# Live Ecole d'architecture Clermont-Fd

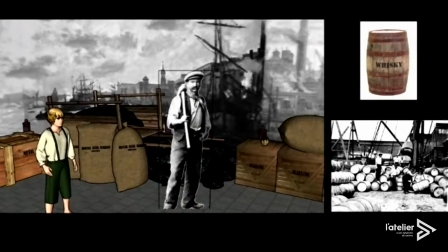39:16 On y voit aussi des travailleurs qui déchargent sur des quais des caisses de transport.
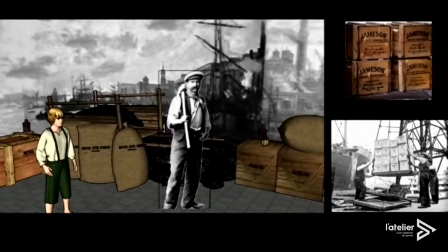39:20 Les tonneaux peuvent contenir du whisky ou du vin, les caisses du métal et les sacs du thé, du café ou encore du coton.
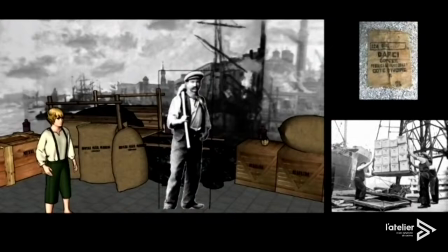39:27 Donc on peut voir que toutes ces marchandises viennent des colonies. Le livre London,
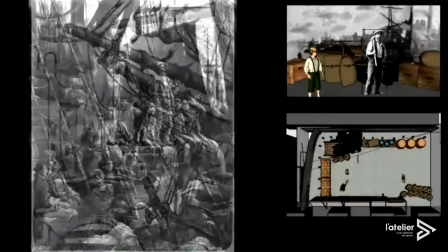39:33 A Pilgrimage de Gustave Doré est un livre de gravure qu'il a réalisé lors de son expédition à Londres et qui est paru en 1872.
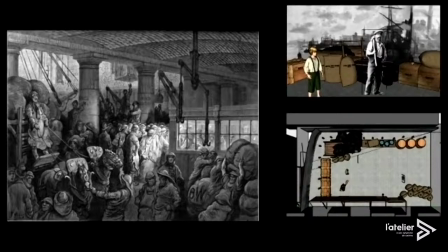39:41 Les gravures concordent avec l'atmosphère que nous voulions donner à notre décor et nous en sommes inspirés pour que celui-ci soit le plus réaliste possible.
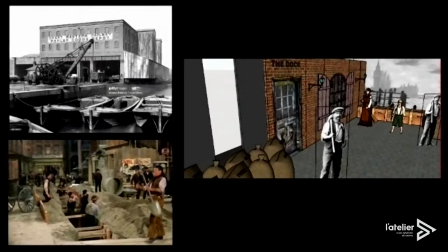39:51 Il peut y paraître étonnant de voir les quais si propres, mais en raison du grand nombre de vols à l'époque, les commerçants ont voté en
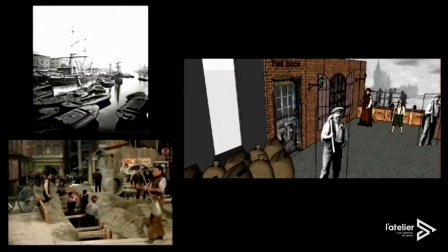40:00 1799 le West India Dock Act, permettant de nombreuses patrouilles policières.
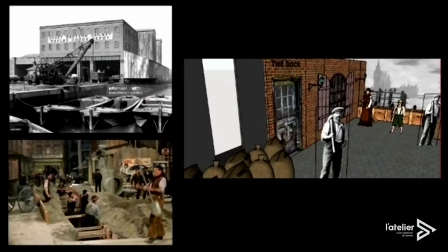40:05 De plus, depuis 1840, de fortes vagues d'immigration arrivent à Londres et s'y installent.
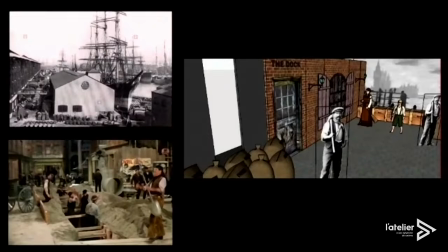40:11 Par conséquent, en 1860, les quais sont refaits à neuf pour accueillir cette nouvelle population.
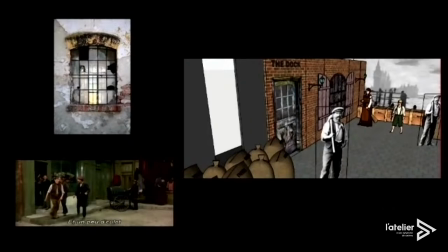40:20 Donc c'est donc pour cela que notre bar est en brique, les menuiseries sont en bois et qu'il y a quelques vitres qui sont brisées,
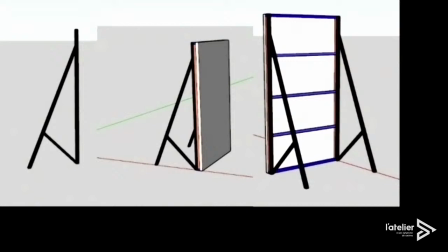40:26 comme ça aurait pu être le cas dans les constructions de cette époque. Donc maintenant, nous allons plus nous pencher sur le décor lui-même. Donc on peut voir qu'il est fait à partir de 5 feuilles de décor. Donc elles sont toutes différentes, de tailles différentes selon leurs usages et leur emplacement.
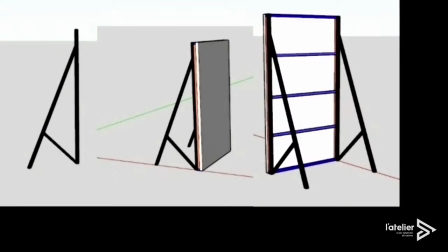40:41 Donc une feuille est composée d'une planche de bois d'une épaisseur de 5 mm. Elle est renforcée par des chevrons et des mouchoirs et le tout est tenu par des béquilles.
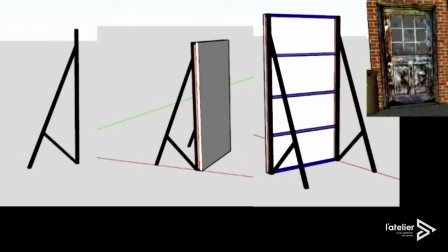40:52 Deux des feuilles sont d'un format standard de 1,53 m sur 2,70 m, dont une qui comprend la porte en bois vieilli avec des carreaux.
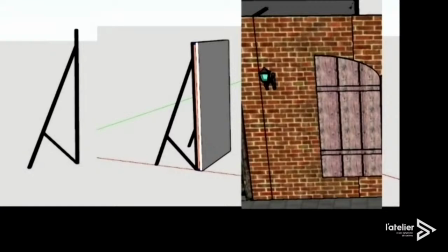41:00 Il y a également deux demi-feuilles de 77 cm sur 2,70 m qui sont elles laines pour donner l'impression d'une façade en fausse brique.
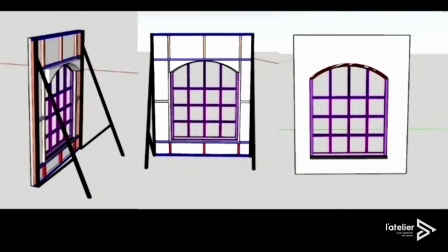41:09 Une feuille particulière est utilisée pour la fenêtre, elle fait 2,30 m sur 2,70 m. Les menuiseries de la fenêtre sont en bois avec un arc. Elle est découpée en 16 petits carreaux de verre dont certains sont brisés.
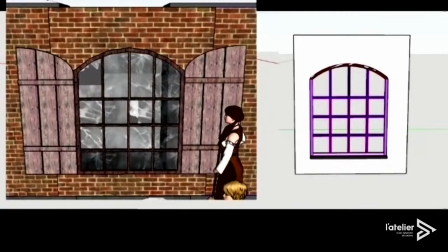41:23 Des volets en bois sont disposés de chaque côté pour limiter les vols encore présents à cette époque, même si de moins en moins nombreux dû au vote du West India Dock Act, comme nous avons pu le voir précédemment.
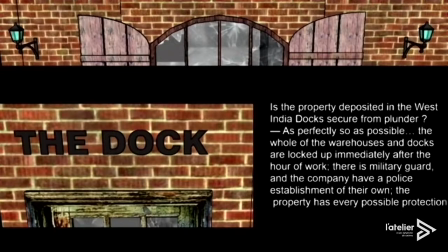41:35 Enfin, il n'y a que très peu de décoration en façade, avec seulement deux lampadaires pour éclairer le bout de l'impasse. L'enseigne est tout simplement peinte sur le mur pour limiter la casse et les coûts supplémentaires que cela pourrait engendrer.
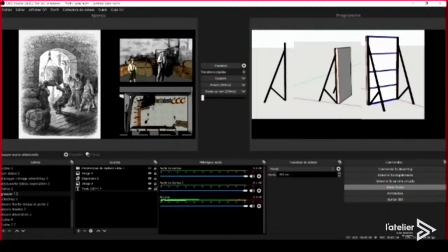41:50 Donc pour vous présenter notre travail, nous avons utilisé le logiciel de streaming en direct OBS Studio, donc OBS pour Open Broadcaster Software. Donc cet outil nous a permis de rendre notre présentation dynamique du fait de sa grande diversité iconographique,
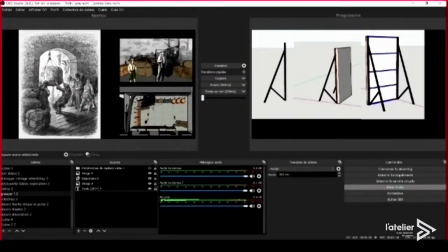42:06 nous permettant de mettre des images, des caméras, des vidéos, des diaporamas ou encore du texte, et le tout avec des transitions assez fluides. Donc le logiciel est pratique à utiliser lors d'une présentation en direct, comme ça peut être le cas actuellement. Nous vous remercions pour votre écoute. Merci. Merci beaucoup Clémence et Luce. Et donc pour terminer, nous avons Damien et Bastien avec leur projet sur le film Les Demoiselles de Rochefort.
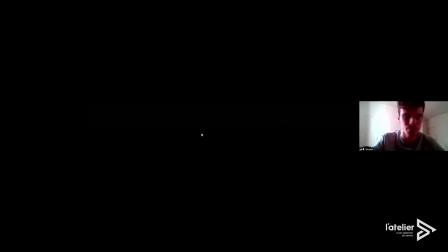42:37 Bonjour. Bonjour. Alors, je vous partage mon écran.
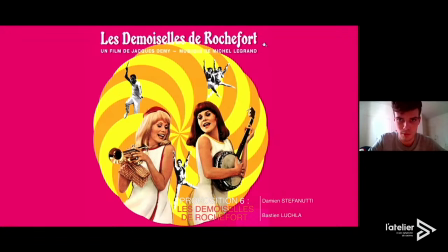42:42 Très bien. Bonjour. Alors, avec Bastien Lucla et moi-même, Damien Stefanetti, on a travaillé sur le film Les Demoiselles de Rochefort de Jacques Demy.
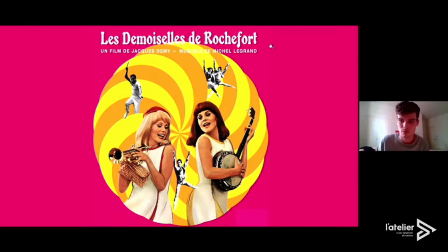Allô ? Oui. Est-ce que vous m'entendez ? Oui, pardon, c'est bon. Voilà. Les Demoiselles de Rochefort, c'est un film
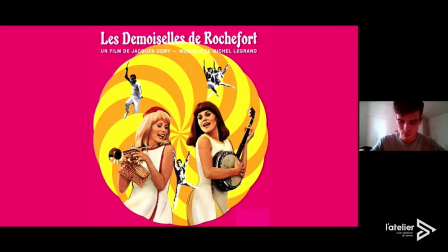43:13 qui est sorti dans les années 1960 et quelques, donc dans les années 66-67, qui prend place à Rochefort.